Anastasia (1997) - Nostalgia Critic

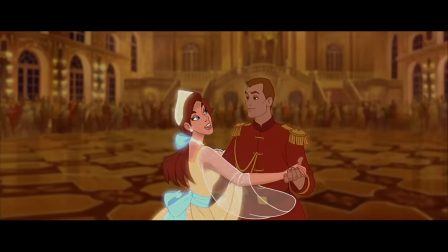[12:20]
The camera spins, swoops in, has all sorts of cool effects. Stuff only movies and animation can accomplish.
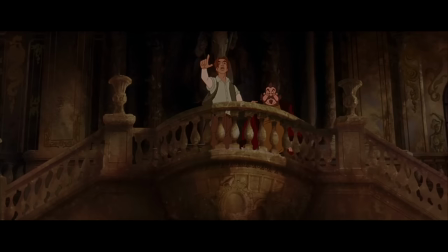[12:26]
It's a pretty cool number.
Hey!
Dmitri and Vladimir find her though and figure out quickly she looks very similar to the Grand Duchess.
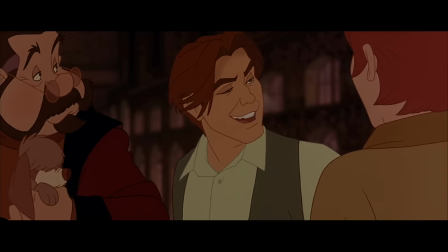[12:34] Now, you said something about travel papers. You said something about being on an offenders list?
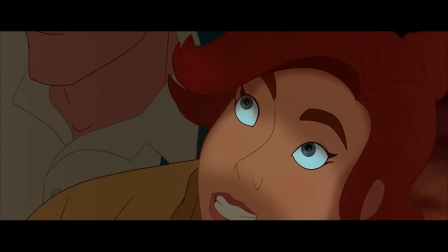[12:45]
She says she has an amulet that indicates her family is in Paris, and they convince her she might actually be the lost Romanov, even though deep down, they think she probably isn't.
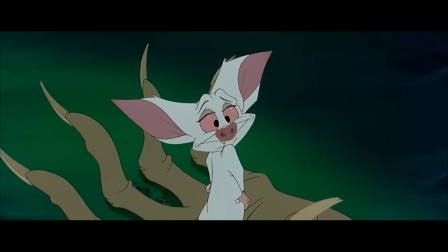[12:53] Anastasia's dead. All the Romanovs are dead.
Meanwhile, Bartok, played by Hank Azaria and looking like the Ferngully bat microwaved into Pinky and the Brain, is shocked to find an ancient relic of Rasputin's comes back to life and takes him to the underworld.
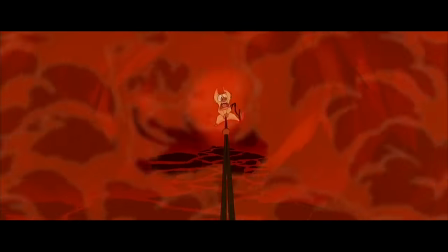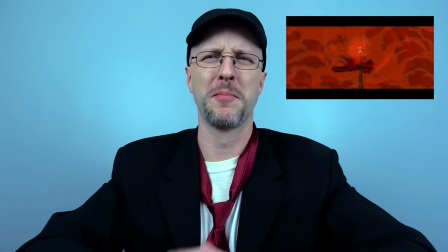[13:13] Who dares intrude?
Wow, for all that build-up traveling in between worlds, Rasputin's entrance is kind of underwhelming.
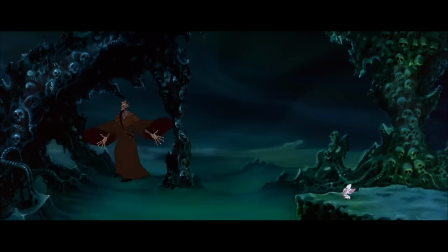[13:20]
A lot of characters are like that. Bartok, the return of Rasputin, even a dog I'm not sure we ever got the name for.
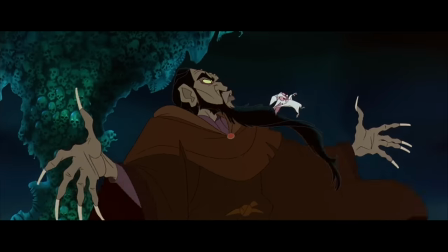[13:26]
Pooka. Okay, shut up. But you get my point, they're all just kind of there.
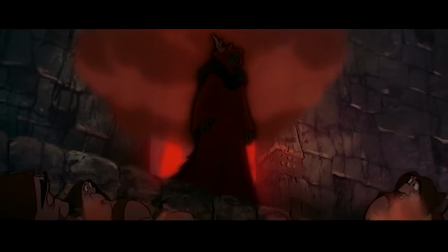[13:30]
You think he's gonna get reintroduction like the Horn King, like really build him up, but jump cut, there he is.
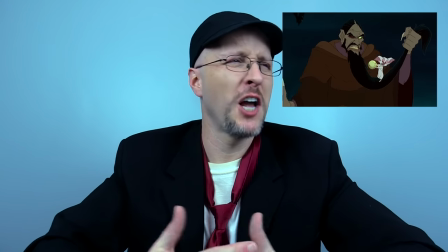[13:36]
I'll also say, with the exception of him literally falling apart, Rasputin's not that interesting a Bluth villain.
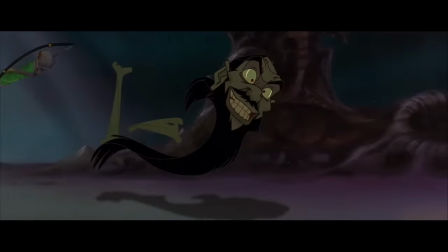[13:43]
He gets a really cool song, arguably the best one in the movie.
In the dark of the night, evil will find her.
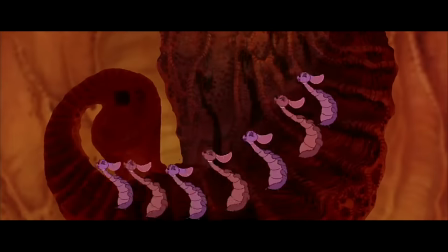[13:51]
No, seriously, this is kind of a jam. But this imagery is nowhere near as threatening as previous Bluth films.
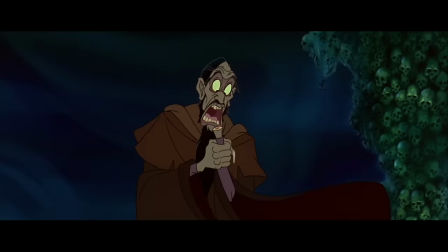[13:57]
While many of the backgrounds in the human world are lush and detailed, the backgrounds in the underworld are a little basic and kinda empty.
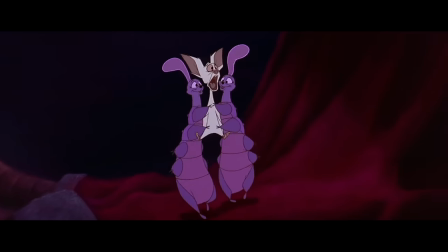[14:06]
And sometimes repeat themselves. Could be a time or budget thing, but it does lead to the film's biggest problem, inconsistency. And what, in my opinion, is the cause of that? I know it's gonna sound weird, but I think it's the editing.
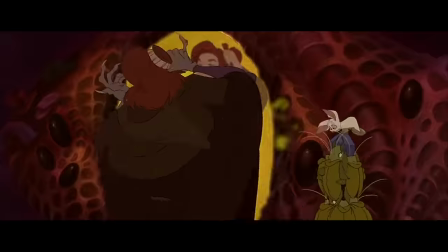[14:20]
Now, editing in an animated film is vastly different from live action.
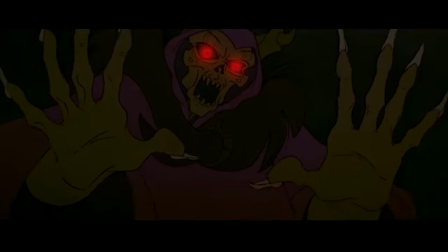[14:24]
Jeffrey Katzenberg figured that out when he wanted Black Cauldron to be re-edited and didn't allow the proper time or budget for it.
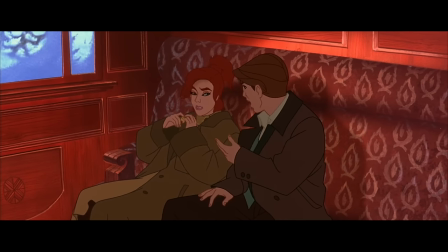[14:30]
In live action, if you want to extend a scene, you cut to a different shot or let the scene play longer.
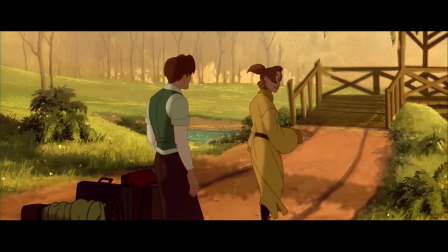[14:35]
In animation, you have to create the shot from scratch. Literally every frame has to be planned out before you film it.
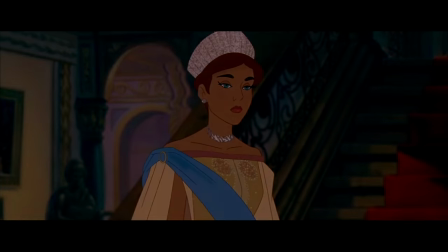[14:43]
Many scenes in this movie, I think, were either cut down or weren't given the proper screen time to leave an impact. Here's an example. Watch the end of this villain song.
She'll be mine!
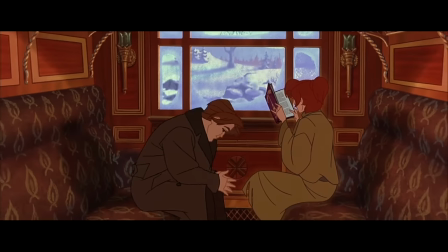[14:59]
It wanted to start the next scene way too fast. Imagine if another great villain song got that treatment, like Hellfire.
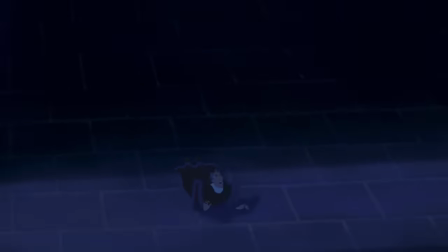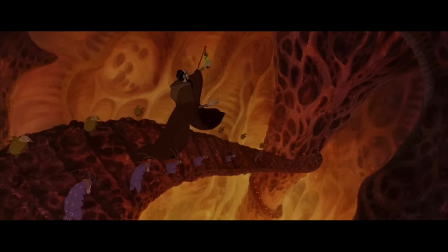[15:12]
It just doesn't feel right, does it? A scene like this would work better if they just left a little time to take in what you saw.
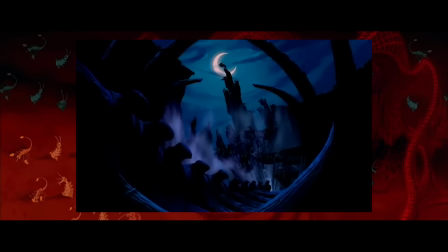[15:20]
Be Prepared did that, remember? It had this big build-up, then just a little bit of black and a little bit of silence.
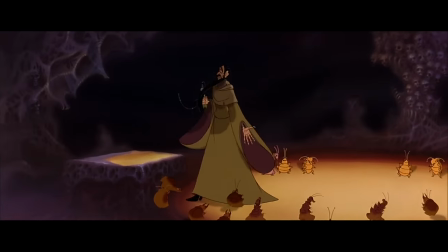[15:26]
I think you can do that here. Let's try it. I'm gonna add just a little bit of extra time at the end.
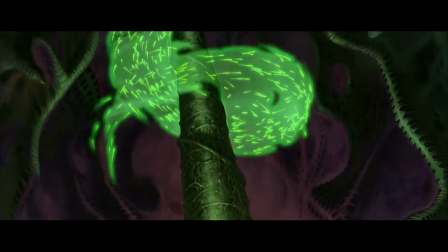See, it didn't take much, but it added a lot. Yet a lot of songs end the same way Dark of the Night did.
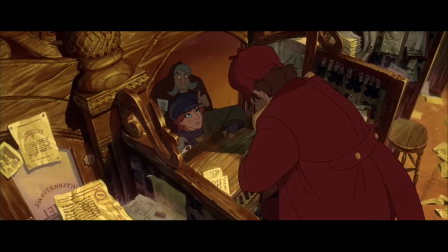[15:52] One ticket to Paris, please.
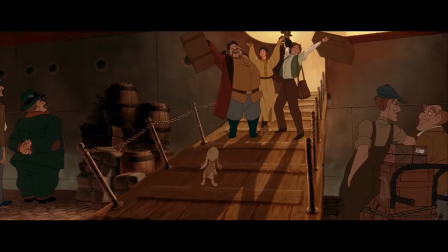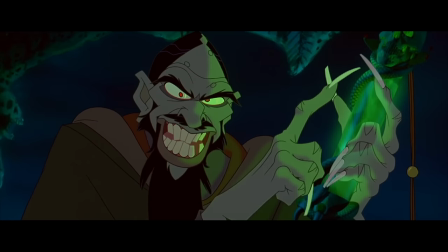[15:59]
Honestly, a lot of moments work that way. We have a nice long shot of Rasputin saying his evil plan, and then these weird choppy edits.
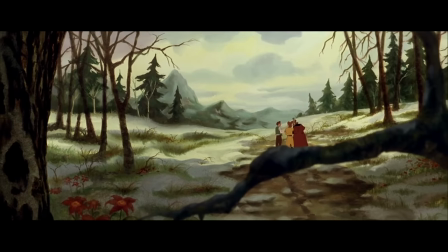[16:07] No, Your Grace, we're taking a bus. A bus.
In fact, I'm pretty sure those are from other scenes.
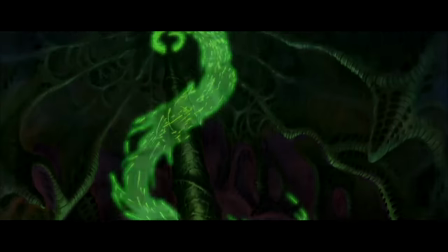[16:14]
Again, animation's a bitch to edit, I understand, but movies are made in the edit, and there are noticeable problems in the transitions here.